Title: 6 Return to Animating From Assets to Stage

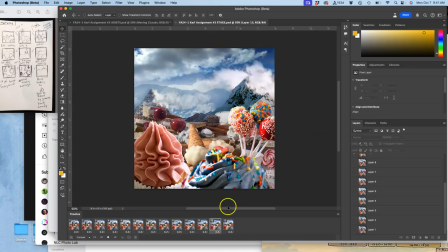4:11 So if that animation test is working, that was really to figure out the timing. Let me show you how I could try out something else. Well, I still have these timelines outputted. I could try it for 0.1 second. That would be 10 frames per second.
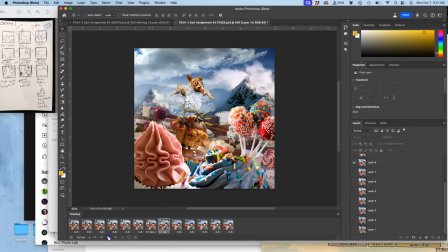4:28 And now it's going to seem like it's really fast, that creature dropping down. And I have to decide, do I think that's more effective or less effective? i actually kind of like that more because
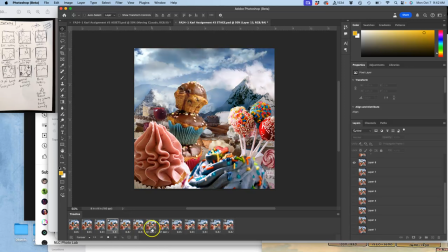4:49 it comes as more of a shock right but i can also split the difference so you can go up to two decimal points here so if i select them both and i say other i can put in 0.15 which
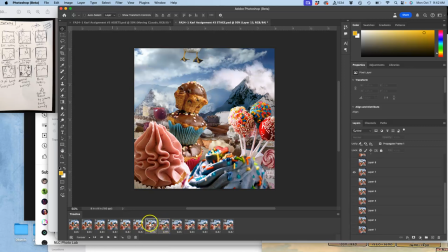5:04 is halfway between 0.1 and 0.2 so this is kind of the fine tuning of your your timing and if i wanted to make it even more dramatic
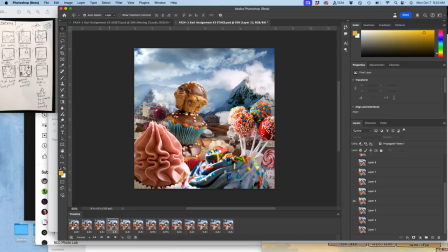5:20 i could make these first few frames longer maybe not just uh two frames per second like 0.5 but maybe 0.35 now
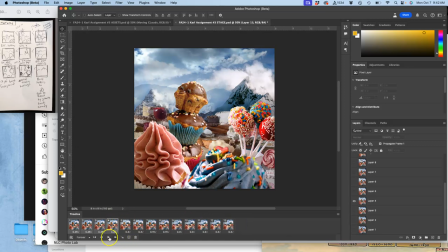5:38 here's the problem with really fine tuning your timing while you're still doing animation tests is you're probably not going to remember all of these kind of settings, but you see how slowly the clouds start to move now?
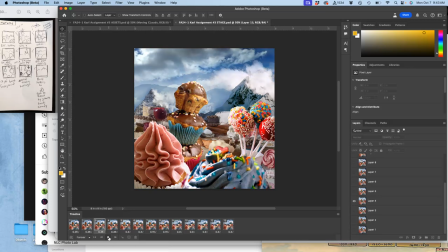5:53 And of course that tower is just appearing and it's a jump cut over these 13 frames. But let's say this is the timing I was interested in.
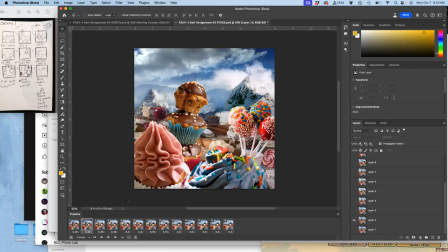6:05 So what I'm going to do is make a targeted screen grab, command shift four, of these timing selections for my first 13 frames. and that will be a nice reference when i have my finished animation and then i'm really setting all
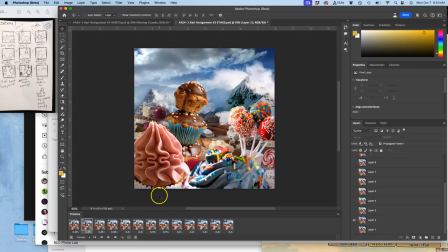6:22 my final timings but this gives me a good setup i've basically worked through
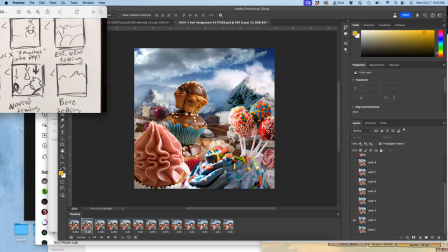6:27 the first four frames of my rough storyboard
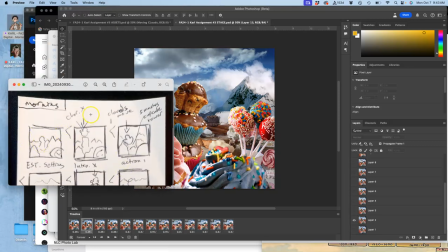6:33 sketch right i've established the setting my character comes in knocks out this tower
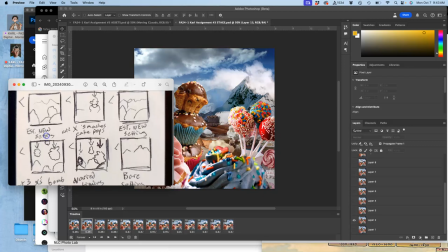6:38 and then i have a new setting that gets established but
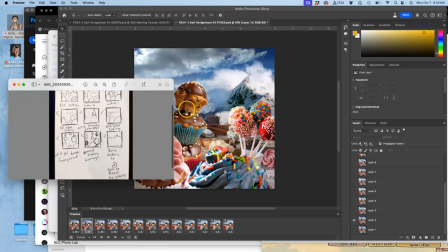6:44 so important for my animation is understanding that contrast in
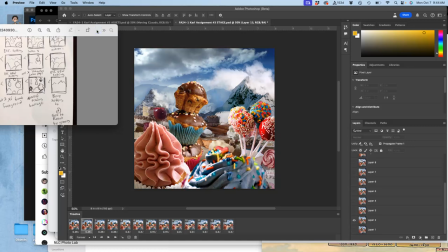6:50 in how it feels timing wise for the clouds to move and then this character just come down unexpectedly
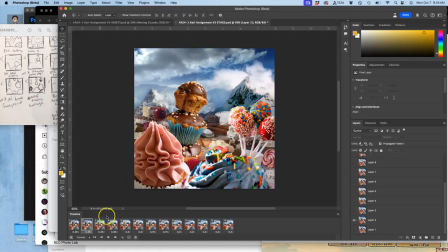6:56 and get your attention okay now that i've done that i'm going to save that
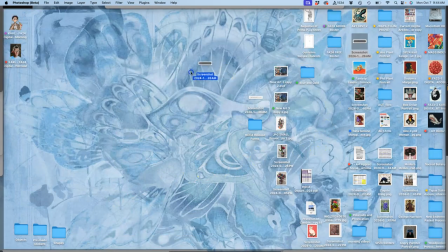7:02 storyboard or that screenshot rather not storyboard i'm
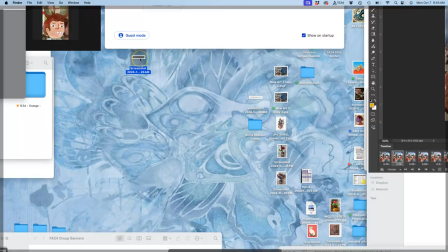7:08 going to put it into my folder into
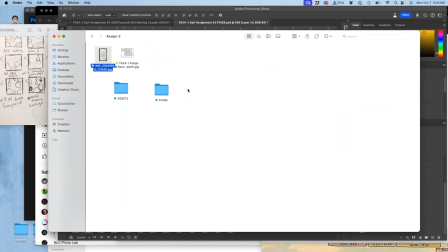7:15 my assignment three folder here
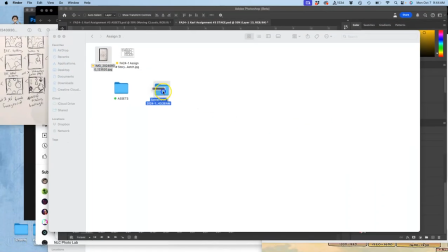7:22 it is so i'm going to call this
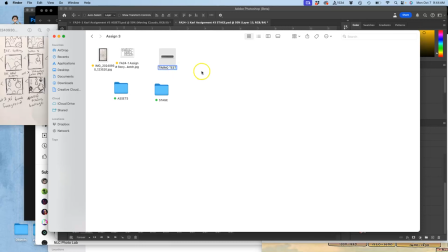7:29 a timing test so this is something i liked now the reason i needed to take a screen grab
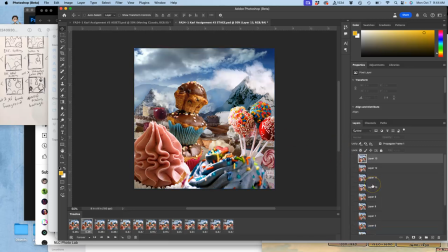7:36 of it is because before i can add any more to my stage before i can take any more film frames i need to move all of these frames from the timeline select them all with shift and move them to the trash